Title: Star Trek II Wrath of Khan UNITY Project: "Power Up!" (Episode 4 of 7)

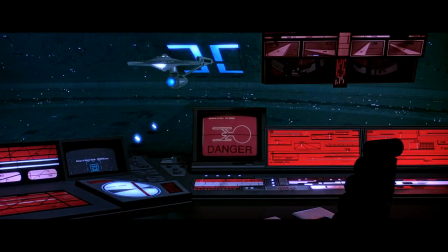244s
Next, we mask out the background, which will later reveal the new space dock interior and a nice overhead view of the Enterprise taxiing toward the doors.
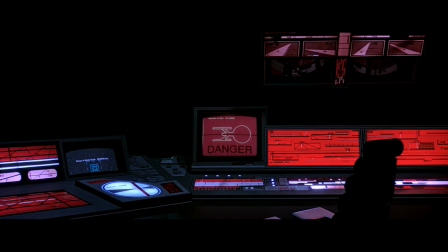254s
Since the control room is the true subject of the shot, we have to give it some purpose. So let's animate one of the overhead monitors. Using frames from the originals, let's also create a new animation for the monitor on the left side.
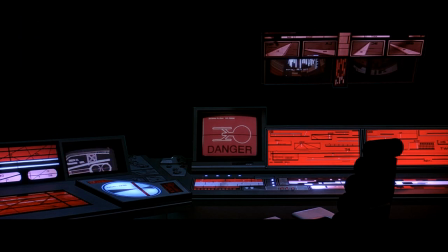275s
To finish the room, we need a good, simple suggestion that it's perfectly okay for this room to be unstaffed while the Enterprise is departing. That works for me. The room itself is looking authentic, but it needs a finishing touch.
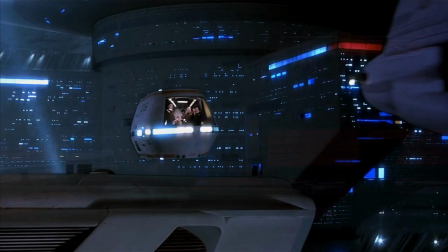294s
It turns out that the offices along the far end of the terminal structures use so many red lights that all of the exterior glass is redcast.
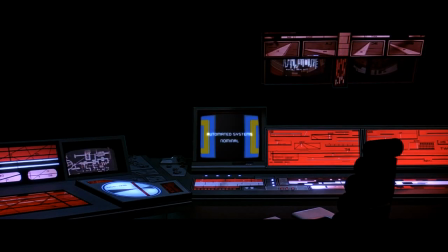304s
Thus, for continuity's sake, we need a semi-transparent layer of red reflections for our imaginary window glass.
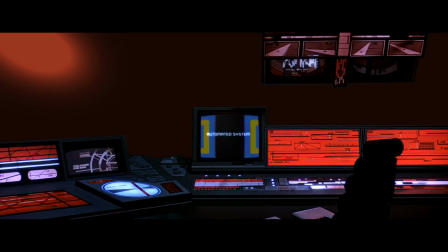313s
The animation plate was produced for a specific duration, namely 110 frames or 4.5 seconds. The hiccups you're seeing in this preview occur because the shot is looping here beyond its intended length. So where did I get 4.5 seconds from? With so much work invested in the shot, why not have it on longer?
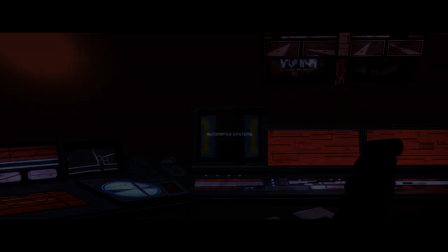333s
Well, this shot has to satisfy two editing conditions.
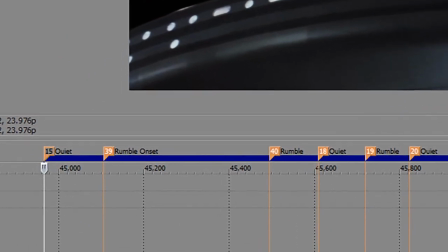337s
Recall from the last vlog that I had already determined when the camera needed to be close or far based on the ship's noise levels.
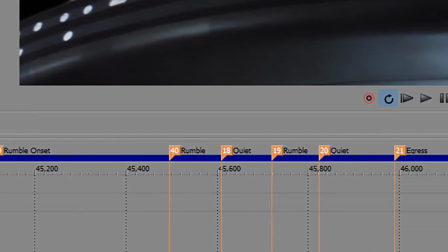346s
So the first condition is that the control room shot must coincide with one of the existing quiet moments.
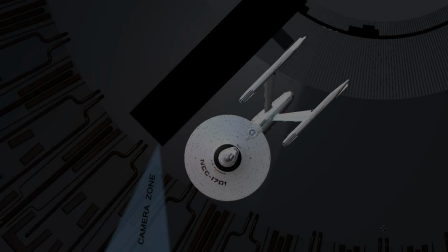355s
The second condition is that the Enterprise must be in camera view.
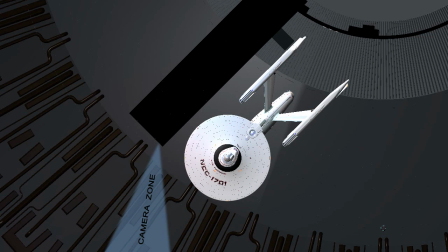359s
Thus, we want to occupy one of the later shots when the Enterprise has had time to advance from its parked position. If the new control room shot is used too early in the sequence, we might be lucky to catch a portion of the forward saucer, and that's about it.
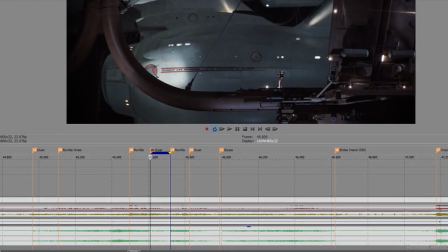376s
Based on these editing criteria, I selected this moment in the sequence, and its duration is 4.5 seconds.
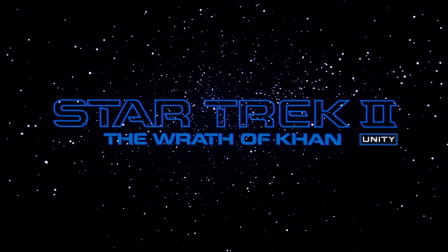386s
So that's going to wrap today's vlog. Stay tuned to find out how the departure sequence turns out, because at this point, even I don't know. Until next time, this is Antimatter.